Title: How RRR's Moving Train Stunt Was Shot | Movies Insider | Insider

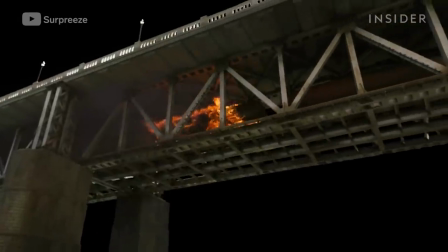[4:10]
Those frames were then projected onto a miniature 3D model of the bridge.
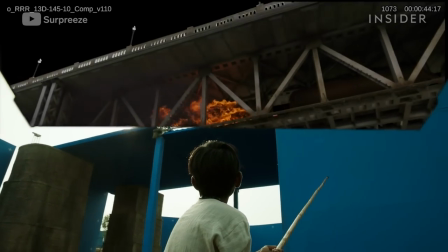[4:15]
This allowed the VFX team to replicate the camera movement of both the shot of the actor and the shot of the miniature.
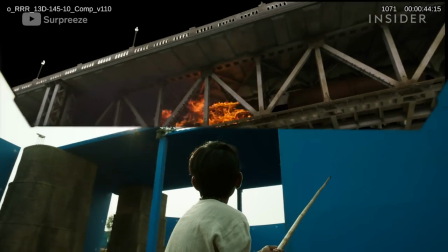[4:20]
There was a miniature shot projected onto 3D geometry in order to get the camera movement.
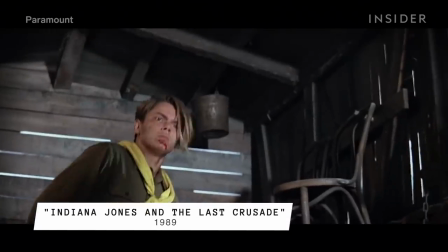[4:26]
Typically, there's just as much action inside the train as there is outside,
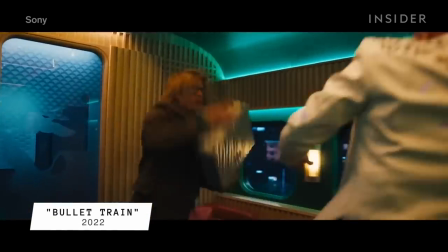[4:30]
like the multitude of fight scenes that take place inside a high-speed train in 2022's Bullet Train.
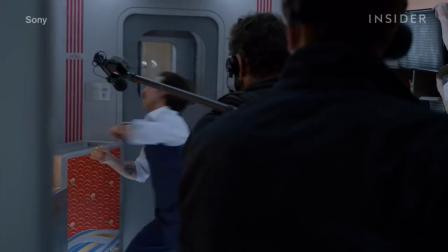[4:35]
Just as important as well-rehearsed fight choreography is a flexible set built on a soundstage.
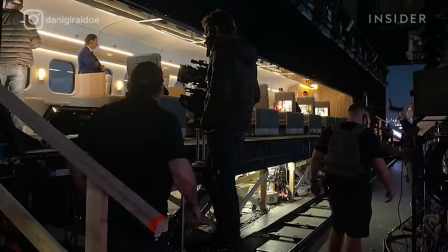[4:40]
Bullet Train used multiple custom-built train cars with removable walls, allowing the cameras to follow the action.
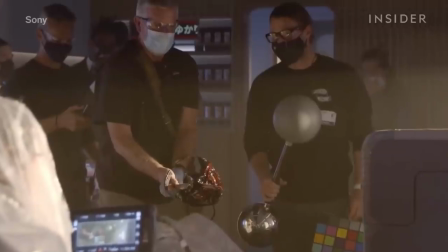[4:47]
Smaller parts like the seats could also be moved around to accommodate the cast and cameras during fight scenes.
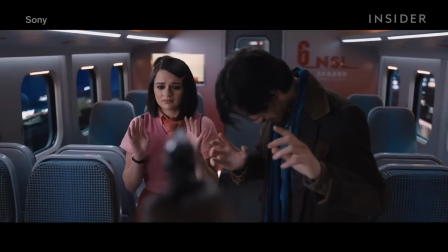[4:52]
Even when the action takes place inside the train, you still have to create the illusion of continuous movement.
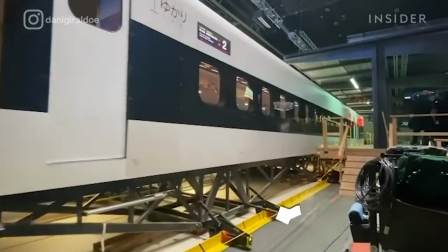[4:58]
For Bullet Train, this car was attached to a pulley system. As it moved forward, the legs released air pressure against the floor.
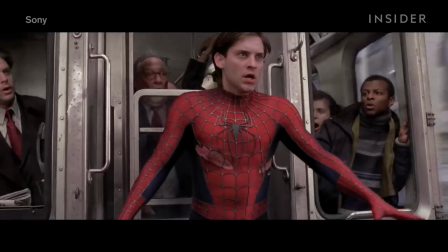[5:04]
While bullet trains travel smoothly, other trains experience constant turbulence and bumps.
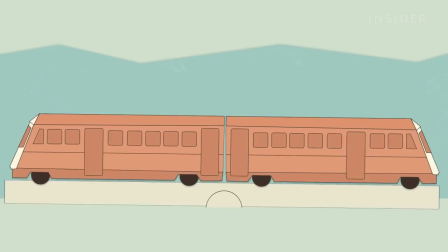[5:09] Tell everyone to hang on!
That can be achieved by putting the train car set on a gimbal.
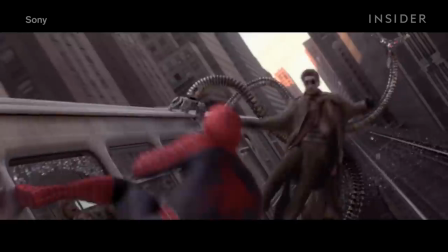[5:13]
You can see it creating some realistic rocking as Spider-Man and Dr. Octopus face off in Spider-Man 2,
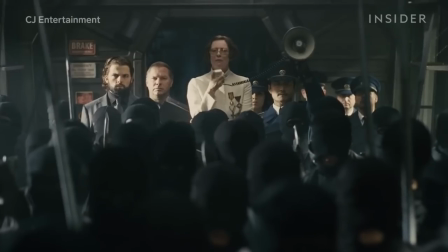[5:19]
and creating the vibrating and sideways movements in Snowpiercer. But the set doesn't always need to move. We had different solutions for every shot. Take these quick shots in RRR.
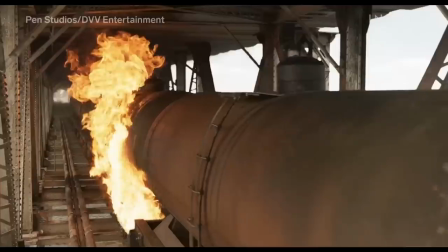[5:31]
The set was completely static. The sudden, violent halt you see is thanks to a camera move.
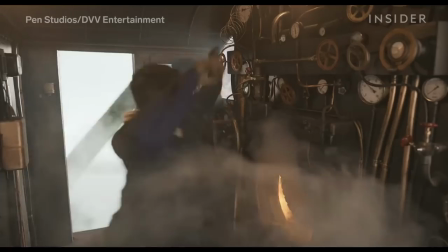[5:37]
When you combine some camera shake with those guys rocking back and forth, you're selling the idea of having that rocky motion.
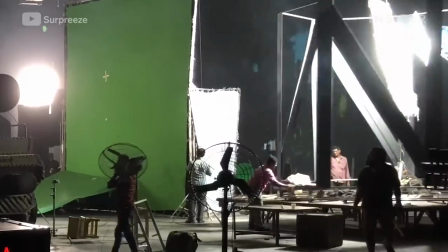[5:45]
Another key ingredient to fake movement? Lighting. These two spinning structures replicated the shadows that the bridge would cast on the train.
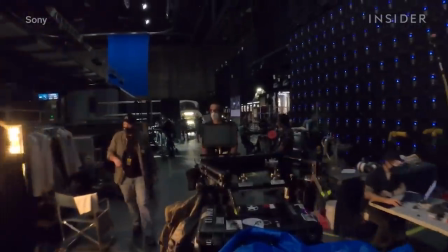[5:53]
Bullet Train took another step forward with these LED screens just outside the train's windows.
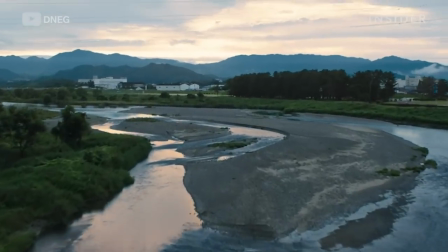[5:59]
The screens contained real footage shot in Japan that provided both the moving scenery and accurate reflections.
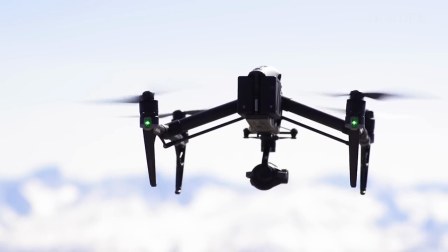[6:05]
However, all this footage was shot from either drones or camera vehicles,
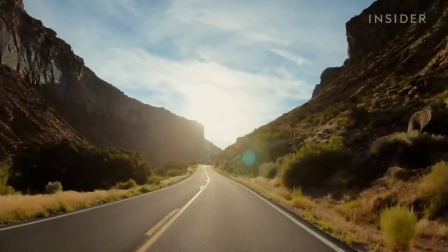[6:10]
which could only travel at around 60 miles per hour or else the footage would appear unstable.
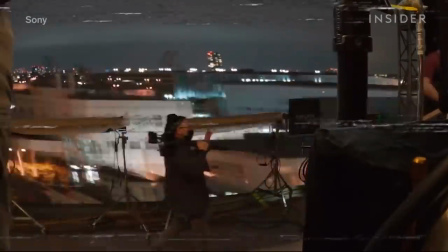[6:15]
At its peak, the train reaches 186 miles per hour, meaning the footage had to be sped up or looped.
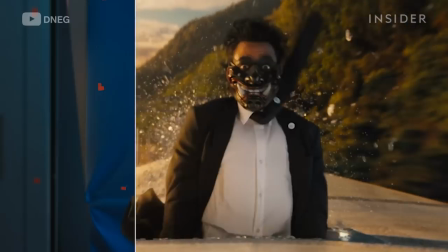[6:21]
Often the action moves from inside to the top or side of a train.
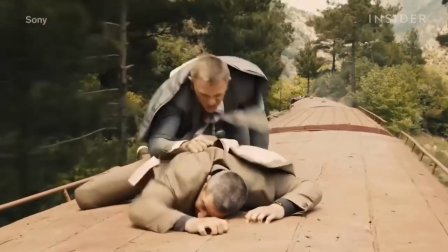[6:25]
With great care, these types of shots can be filmed on a real moving train, like in Skyfall.
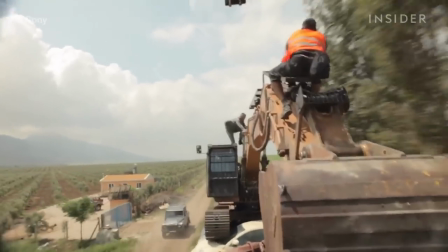[6:30]
But the realism comes with limitations. Because of the speed, all the camera equipment had to be locked down, as did the actors.
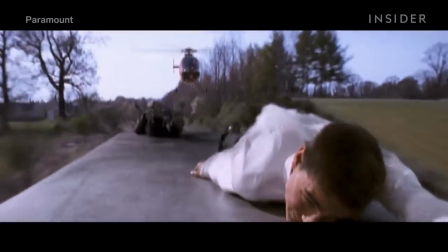[6:38]
But as Mission Impossible showed, it is possible to fake the exterior conditions without losing any of the thrill.
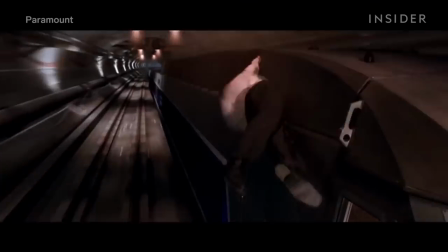[6:44]
For the shots where Tom Cruise clings to the roof of a high-speed train,
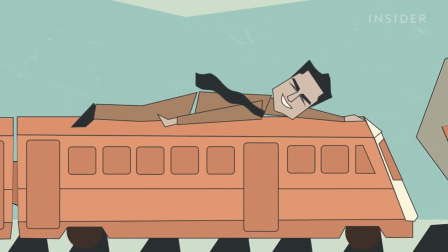[6:48]
the crew employed a fan capable of blasting 140 mph gusts at the actor,
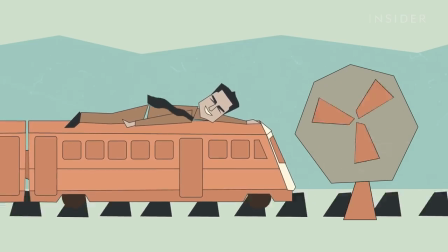[6:53]
creating the convincing look of hair and cloth flapping in the wind.
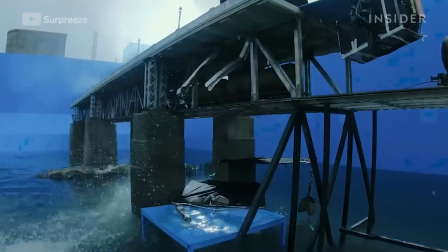[6:58]
Unlike with those RRR miniature shots, the crew needed to add more speed.
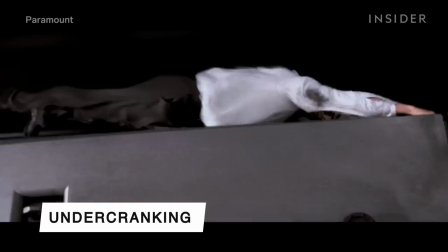[7:03]
One way they did this was through under-cranking, in which the action is shot at a lower frame rate so it can be sped up after.
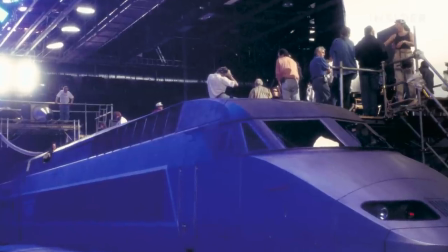[7:09]
And just like those bullet train interiors, the exterior shots were framed by real footage shot by the crew to replace the blue screen backdrop.
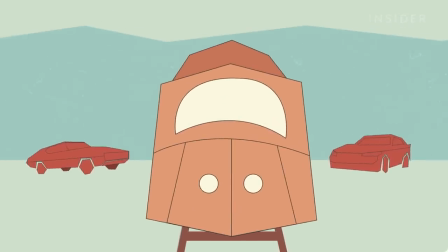[7:17]
But while under-cranking worked for the train, it would make any moving background objects look wonky. That meant all the cars and tractors in the background had to be digitally removed one by one.
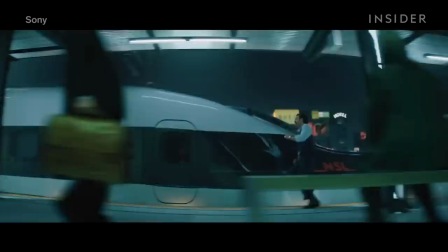[7:28]
Many filmmakers have found out that you can shoot thrilling train action with no train at all.
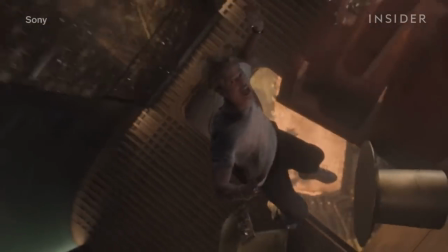[7:33]
For example, when Brad Pitt's character flies through the exploding bullet train,
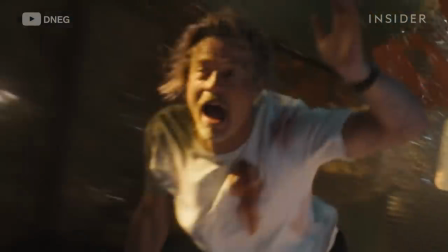[7:37]
the actor was lifted up by a spinning tuning fork to replicate flying through the air, with CG destruction and debris added in later.
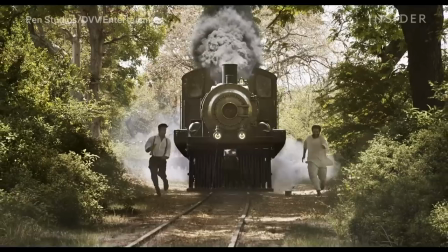[7:45]
While this train shot from RRR was shot on real tracks, there's no train at all,
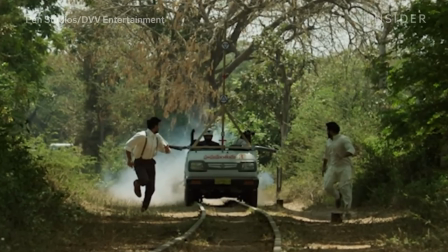[7:50]
but instead a small cart on a track, which the actors could safely run along.
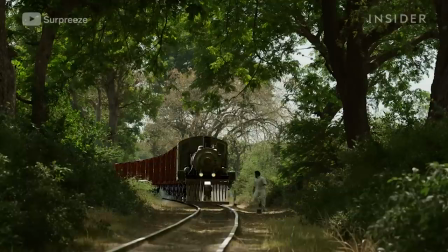[7:55]
That cart was swapped out with a CG train, with some slight adjustments to the action.
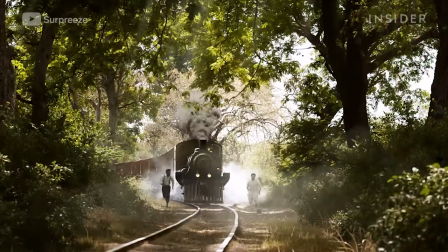[8:00]
The train was a little bit wider than expected.
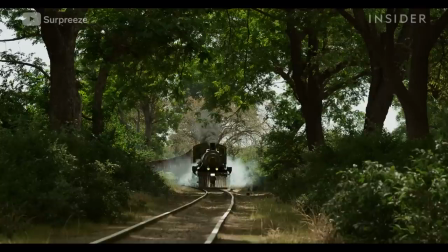[8:04]
We pushed Ram a little bit out to the side in order to get the framing nice.
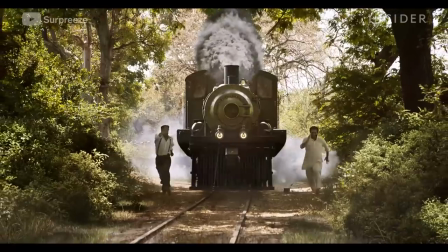[8:09]
It was just for practical reasons, otherwise he would be hit by the train as it came through.
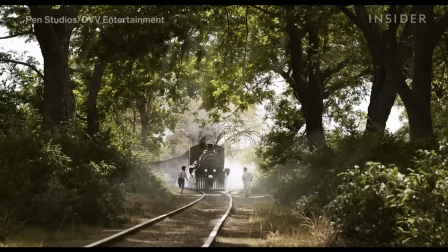[8:15]
But that shot was still vital.